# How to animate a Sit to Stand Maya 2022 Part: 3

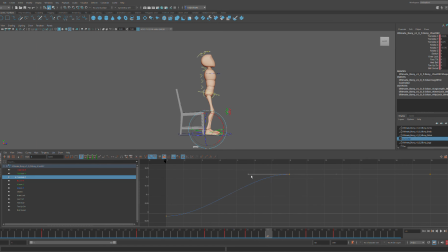[12:23]
The longer the line, the more it will ease in. So, and you don't want that with feet. Usually when you're moving your feet, you don't ease into your plant.
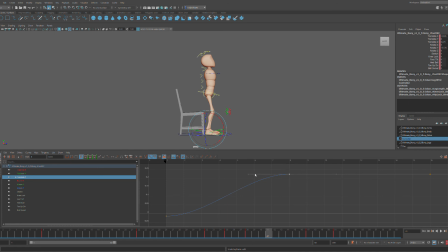[12:42]
So what I'm going to do here is I'm actually going to manipulate this tension a little bit. I'm going to break the tension here by going here to break tangent.
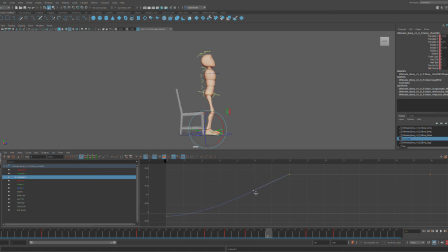[12:54]
And now I can manipulate these separately without having to worry about it changing the other one. So look, this is one of the few times where I'm going to want a pinch right here.
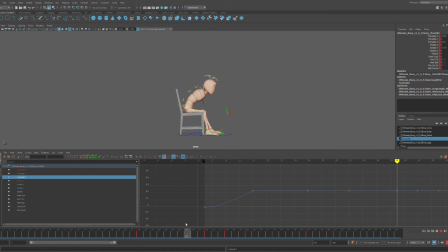[13:10]
Because you can see it's easing in and then immediately stops. And you know what? Maybe I do want a little bit of an ease in. So I'm just going to move it up a little bit.
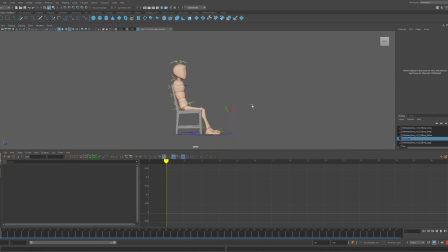[13:29]
And something that's bugging me now, but again, to give you all the opportunity to kind of learn, the feet are bugging me. If I have time, and I will do this later when I'm
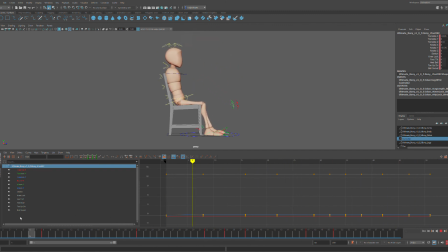[13:43]
manipulating this on my own, is I'm going to be fixing the feet so that they're not so stiff. One thing that I would do is go to this foot controller, and I would just kind of zhuzh it up a little bit.
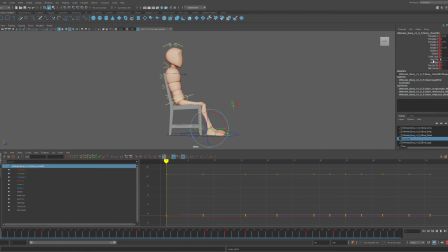[14:04]
So I would add a little bit of a foot tilt. Another thing, before you're using these controllers, I'm going to use save as, because Maya loves to crash when you're manipulating controllers. So I'm going to save this as a new iteration before I start playing around with it.
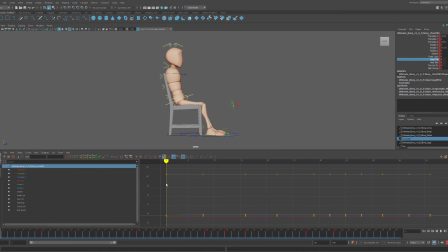[14:23]
And again, I'm not going to go into too much detail, but if I were to manipulate this, I would add a, so let me find out which one it is. I think it's heel ball. I would add a little bit of a heel ball.
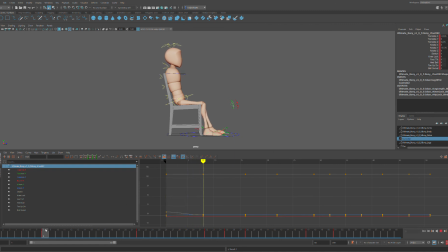[14:41]
And same thing, I don't want this to be stiff, so I'm going to make this heel ball here 0.3. And then right here, I'm going to make this a 0. So it's completely planted. And
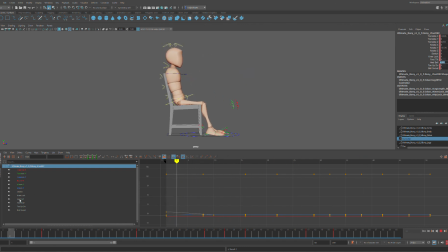[15:02]
And honestly, that feels incredibly robotic, but I would play with that at a later time. But just so you know how to use this channel box, if you so choose, for your feet as well.
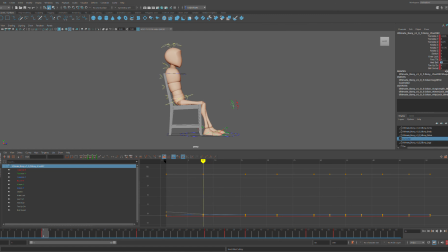[15:15]
So I'm going to cut that. Let's see, I'm going to re-zero out that frame and re-zero out this one. And back to cleanup. I feel like this is in a good spot. Again, I'm going to turn off my NURBS,
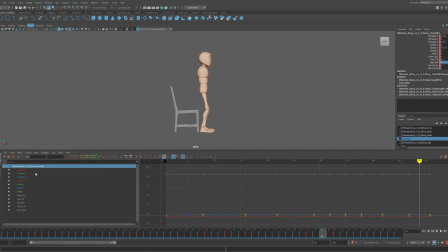[15:33]
turn off my HUD display by clicking show, scrolling all the way down. And I'm going to click HUD. Take a quick screenshot of that for those in class. So you know what that looks like. Okay, perfect. So now I'm going to play this and let's just see how it feels.
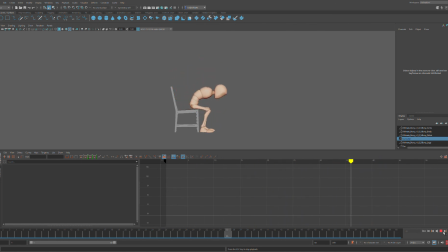[15:56]
All right. So I would say that I'm satisfied with this cleanup. I am going to go back, and what I would honestly do is fix the timing, the spacing, the flow of movement, the feet, make some more asymmetry.
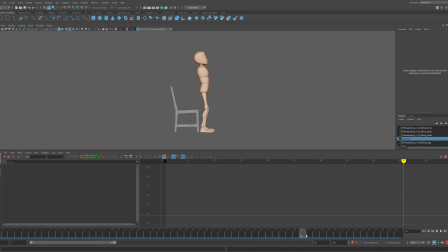[16:13]
I would tweak the curves, and I would add a little bit more so it doesn't just stop at a flat rest. That way it feels like a living, breathing character. But I would consider this to be done for the sake of this demo. And that's how you would approach cleanup.